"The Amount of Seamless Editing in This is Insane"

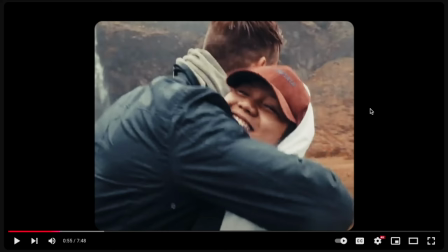Oh, and yeah, also last thing before I move forward, there was a small part in here where he kind of dropped the music for a second gave
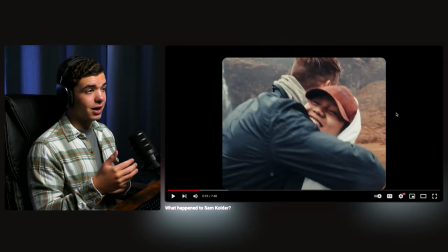it a couple seconds maybe not even just a little bit to breathe and then he picked it back up and kept going it was really exciting i was traveling year round that's breaking the tempo a little bit and it gives you a little a little bit
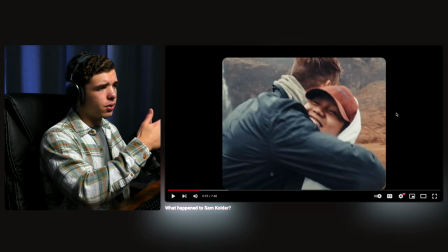of a change and gives you a second to breathe throughout you know the editing stuff It's a creative decision, but I've definitely seen that happen. It does happen pretty often whenever you do want to kind of break the tempo and like cut the music, do stuff like that. But anyway, continuing on.
The other way.
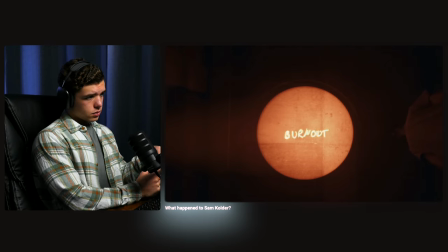The lifestyle I was living was unsustainable. Years of grinding, new time zones, no consistent routine,
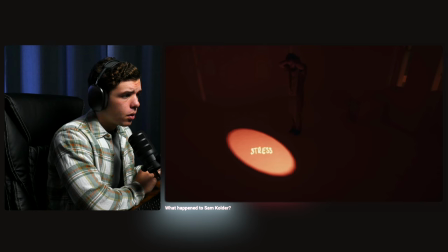no consistent community, a lot of stress, a lot of stimulation, it all added up.
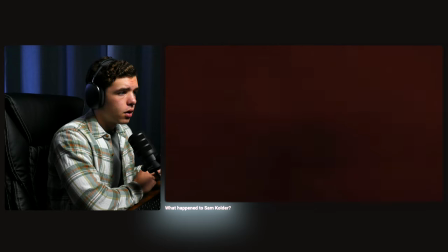My nervous system was out of balance and my body started to feel like it was shutting down.
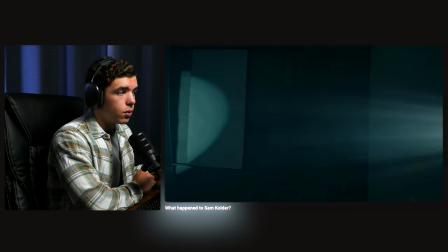I'm not saying it wasn't worth it. That mindset and lifestyle served me for the time it did.
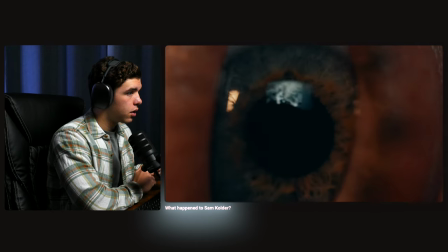But it was time for me to make some changes in my life. Yo, what are you doing?
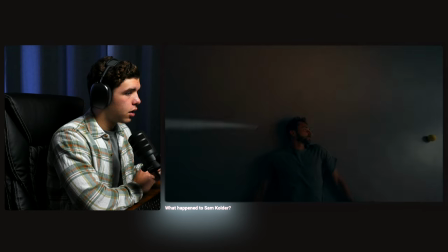We have a paddleboard booked.
something needed to change wow that was a man
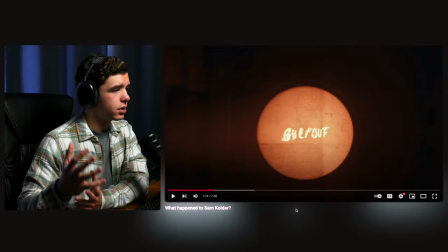throughout this entire section the title is once again a little bit a little bit different it still has that type of effect it was earlier on where it's kind of drawn on but
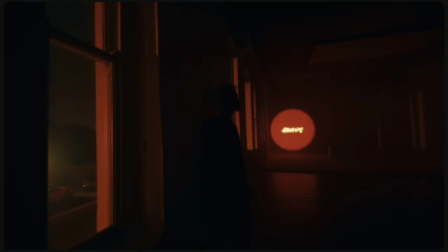the title is in every single lit up space which again creative
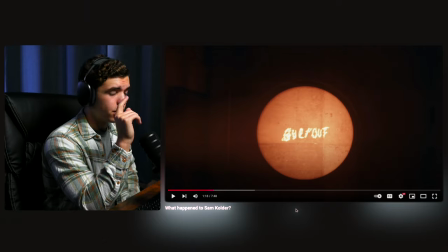decision and does look pretty sick i'm not gonna lie but something specifically like some of these shots,
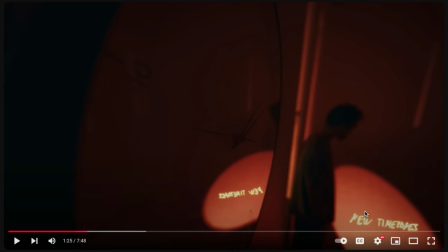you know, he went into the detail of, obviously, all you got to do is flip the title and then put it in the mirror portion.
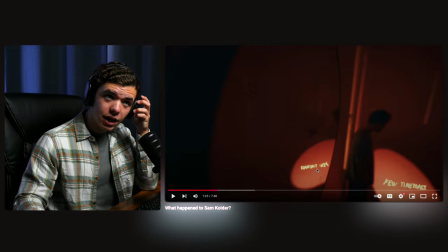That's, that's how you do that duplicate. But it gives you the idea of what he was thinking about when he was recording it. I mean, he had to have been thinking about that as he was getting the shot. Otherwise he wouldn't have necessarily got the shot.
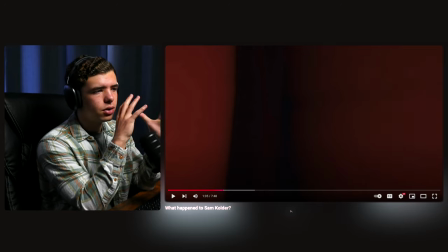And then there's like this muffled sound throughout, and there's some subtle sound effects as well. But like this muffled sound, which really fits what he's talking about, you know, being burnt out,
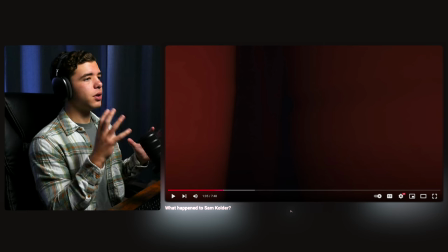kind of like your mind is fogged over and it really suits the, what he's trying to portray as far as how you feel and,
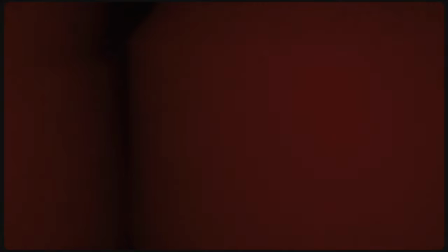or what he's talking about and how he felt.
My nervous system was out of balance and my body started to feel like it was shutting down.
Which is, uh, you know, impressive. That's definitely something you want to focus on when making a project like this,
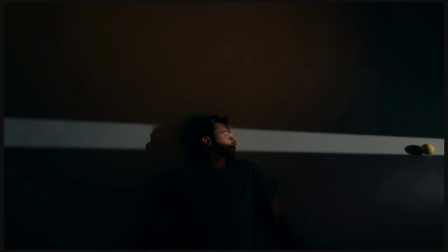a cinematic cinematic project i slowed
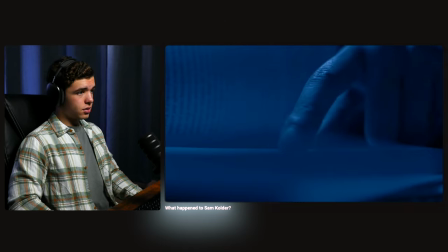down and developed more of a consistent routine for myself
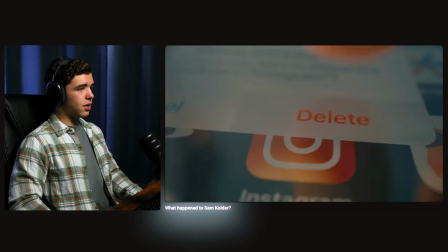this was also when i decided to take a step back from social media and redirect my attention into other areas i started an online
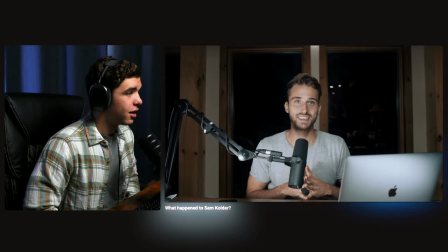filmmaking school and community and three years later it's become more than i could have imagined we're now a team of 10 with a community of over 4 000 members across the globe.
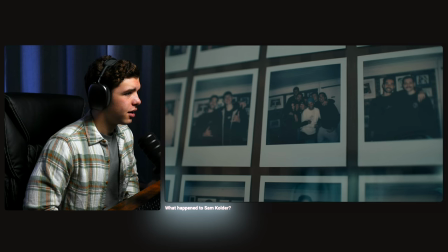This was a really important chapter for me.
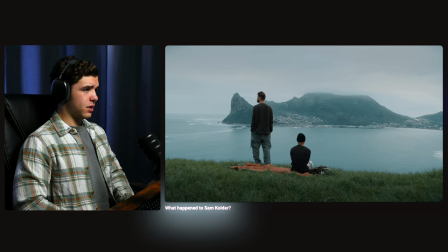Up until this point, everything I had been doing was so focused around me, but now I had created something that was bigger than me.
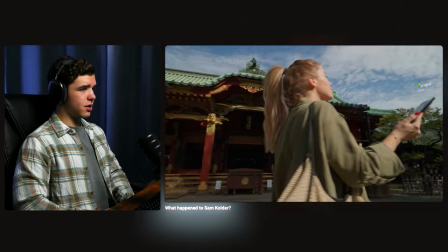And in that, I had found a new sense of purpose.
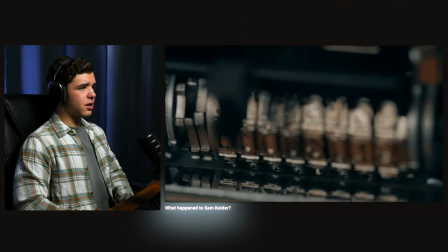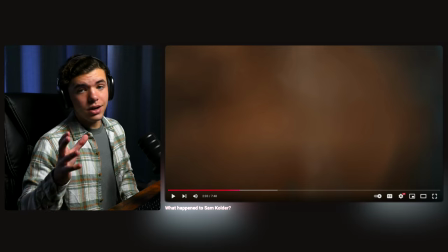Yeah, that was pretty sick. The angles he's getting with how he's recording and all this stuff, you can definitely tell he has a specific idea in mind and he's built up or done this long enough to where he's built up his own style necessarily when he's thinking about how he wants to shoot something. It's very cinematic and I really like it.